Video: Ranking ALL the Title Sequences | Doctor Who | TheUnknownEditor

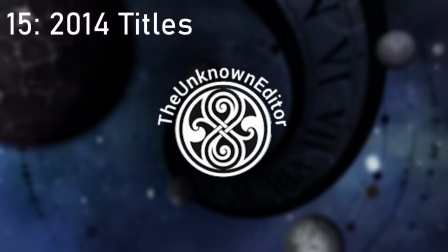(4:08)
Again, I actually do quite like the sequence in general, but I don't like the music.
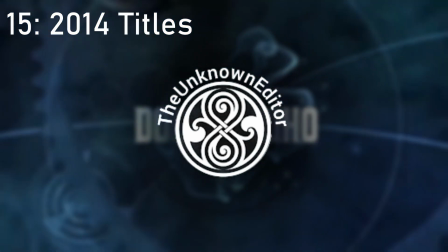(4:15)
The main downside to this sequence is the music. It's way too whiny.
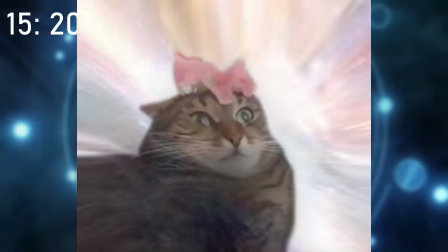(4:20)
It sounds like a cat being dragged across the road trying to sing the Doctor Who theme,
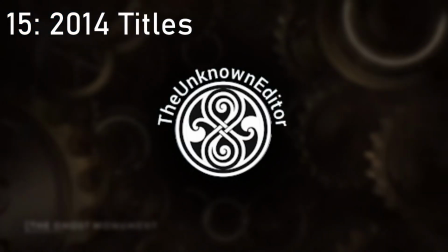(4:25)
which Marigold may or may not have done, but yeah.
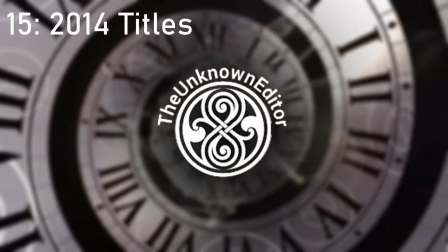(4:30)
And the clock as well, I don't really get it.
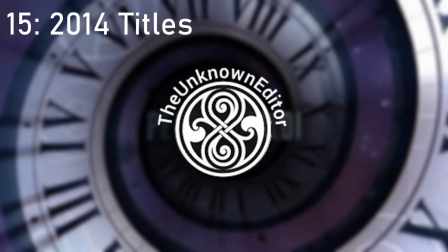(4:33)
Like, if clocks were more of a main theme in the Capaldi era, it would have worked more, but they weren't.
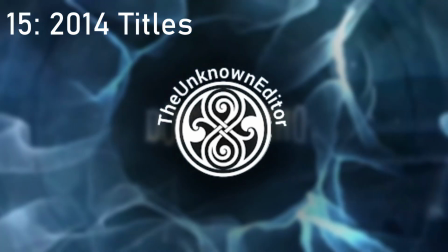(4:41)
You know, maybe something like in the Paul McGann era, where his TARDIS has lots of clocks around it, it would have worked more for him.
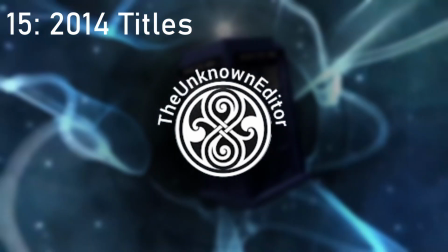(4:49)
And a lot of the time, the way I judge title sequences is whether it fits the Doctor that it's assigned to or not.
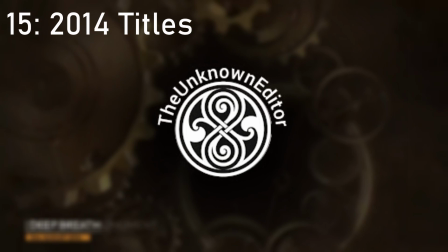(4:56)
And in my opinion,
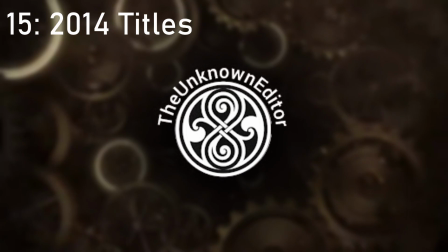(4:57)
this just doesn't fit Capaldi. and the only time it does fit Capaldi is the rock version of the theme but that's only for one episode so I can't really judge it for that.
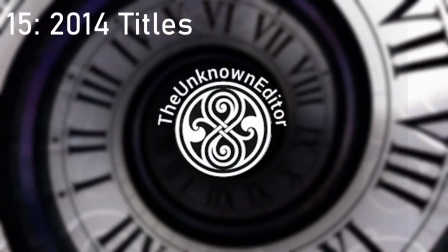(5:06)
Also, in I think all of the Series 9 episodes, the theme is out of sync with the title so it 100% gets a point down for that.
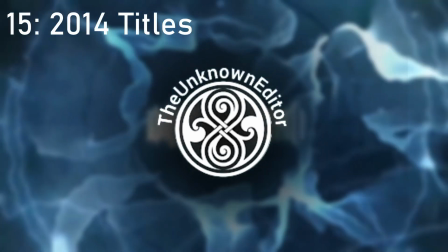(5:17)
And yeah, I think it's a disappointing title sequence. It looks too animated.
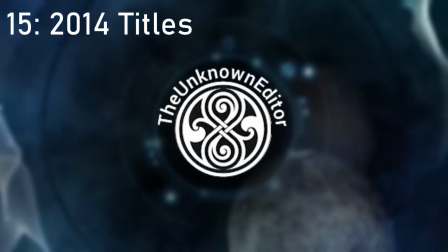(5:22)
The title sequence looks like a Pixar movie. Yeah.
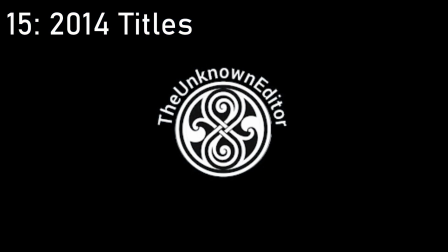(5:28)
Again, I don't hate them, but I definitely don't like them.
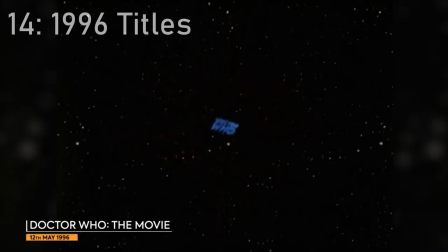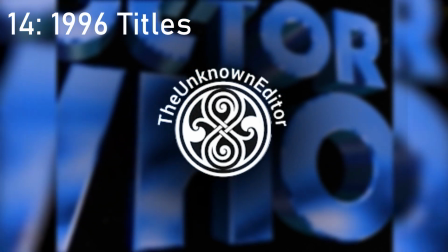(5:39)
So in 14th place, we have the TV movie title sequence, which I do like.
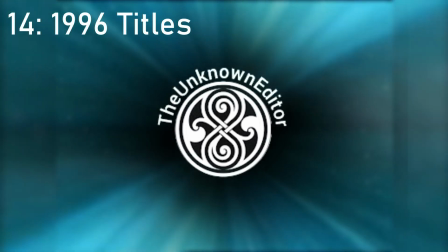(5:47)
I do like this title sequence. It's very cinematic.
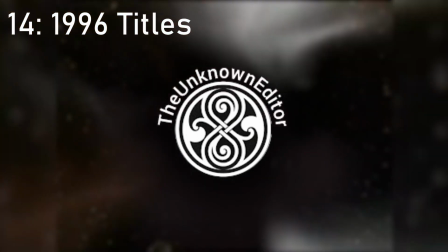(5:50)
It suits the TV movie, but I just don't think it holds up to the other ones.
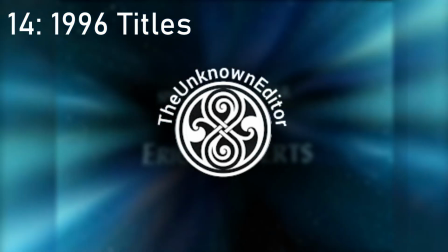(5:58)
the main downside to it is the theme I'm not sure about it I think John Debney as the
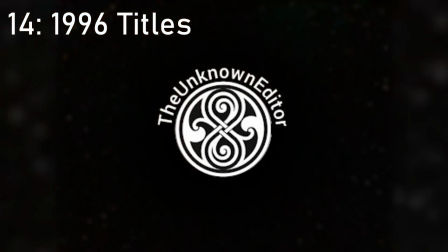(6:07)
maker of the music for the TV movie did a really good job but
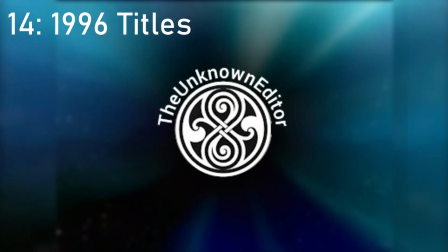(6:13)
I think because he's used to doing orchestral stuff
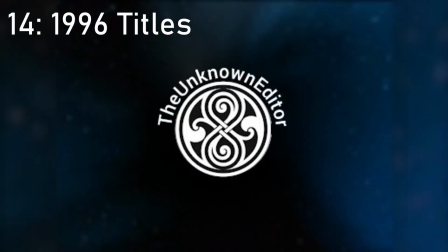(6:17)
he didn't do the original theme of Doctor Who Justice
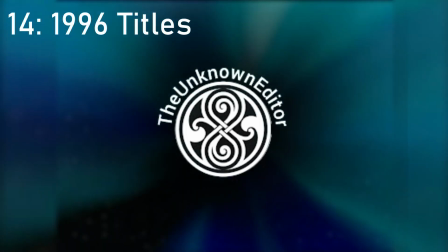(6:24)
so yeah I'm not keen on the theme and another thing I'm not keen on is the fact that there's kind
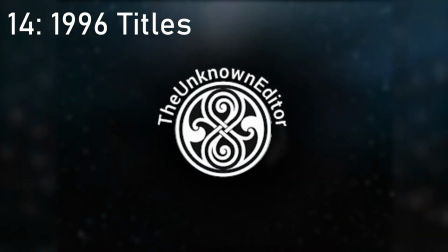(6:29)
of too many stars like I get that there's the time vortex there but there's loads of light stars in the background
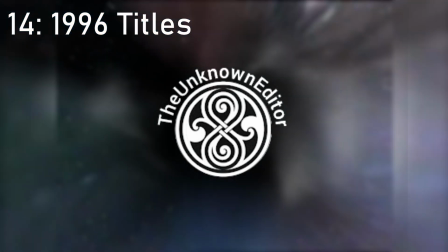(6:36)
and it just kind of makes it look like it's more of a wormhole in space than rather a time
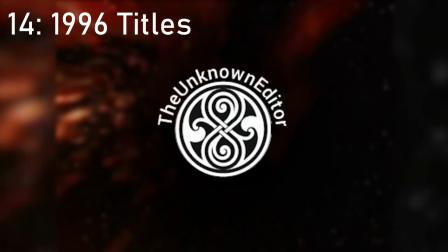(6:43)
vortex which is what it's supposed to be and I know space appears in loads of title sequences that I've done
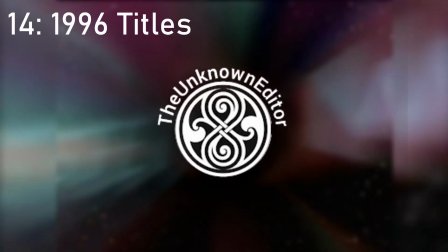(6:50)
but I just feel like it's way too prominent in this sequence so yeah
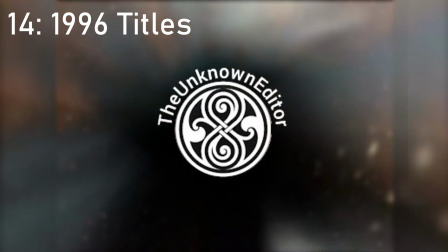(6:56)
I do like it but I think it has quite a few obvious flaws which is why it's quite low in the list.
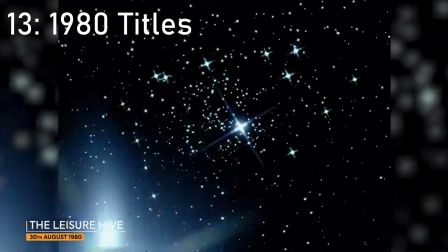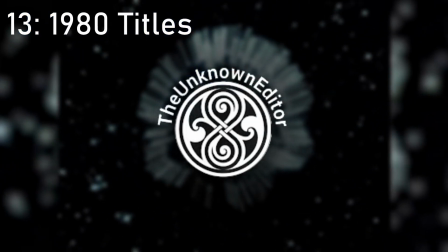(7:09)
So in 13th place we have the 1980 titles which are the original
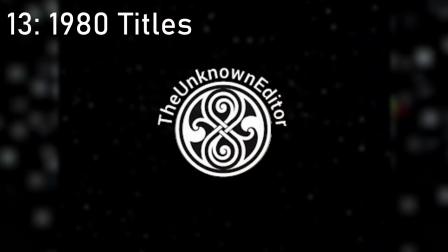(7:14)
version of the iconic Starfield titles that they used up until 1986
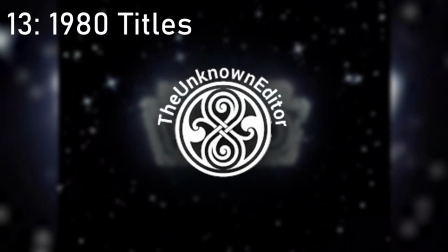(7:20)
and again I do like this but it always felt to
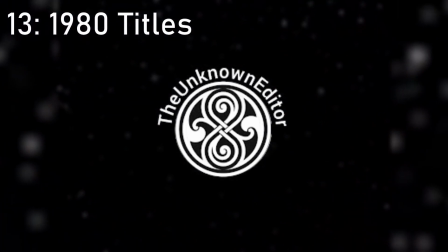(7:25)
me like it was more of a sort of prototype of what to come in the Davison and Baker
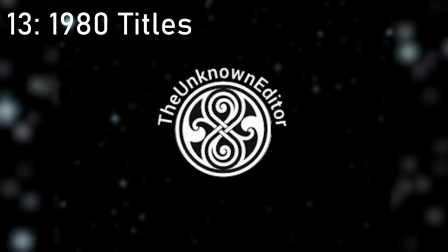(7:31)
title sequences um it doesn't really suit Tom Baker like I get that John Nathan Turner was trying to sort
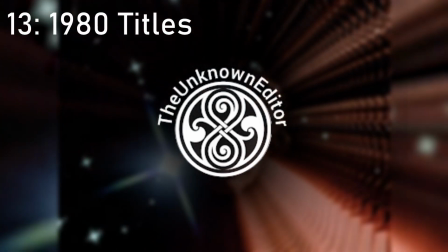(7:39)
of reinvent Doctor Who um in the 1980s which he did do this title sequence um but um
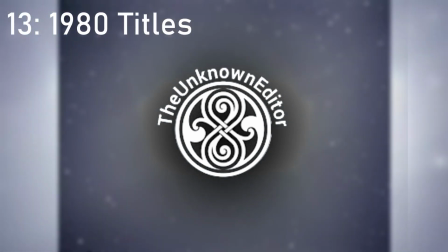(7:48)
I think the obvious flaw that everyone seems to hate is the the picture they chose to use of Tom Baker.
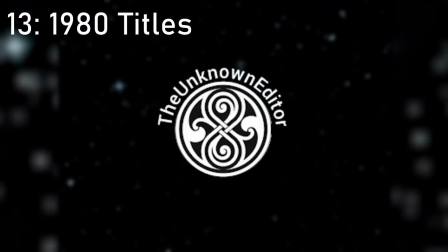(7:56)
It's a terrible photo of Tom. He looks like he's just seen someone ripped apart to pieces.
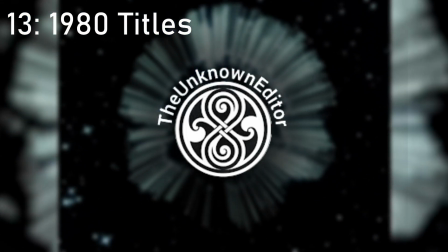(8:05)
I don't know why they chose that photo, but they did. It's there. I like the theme.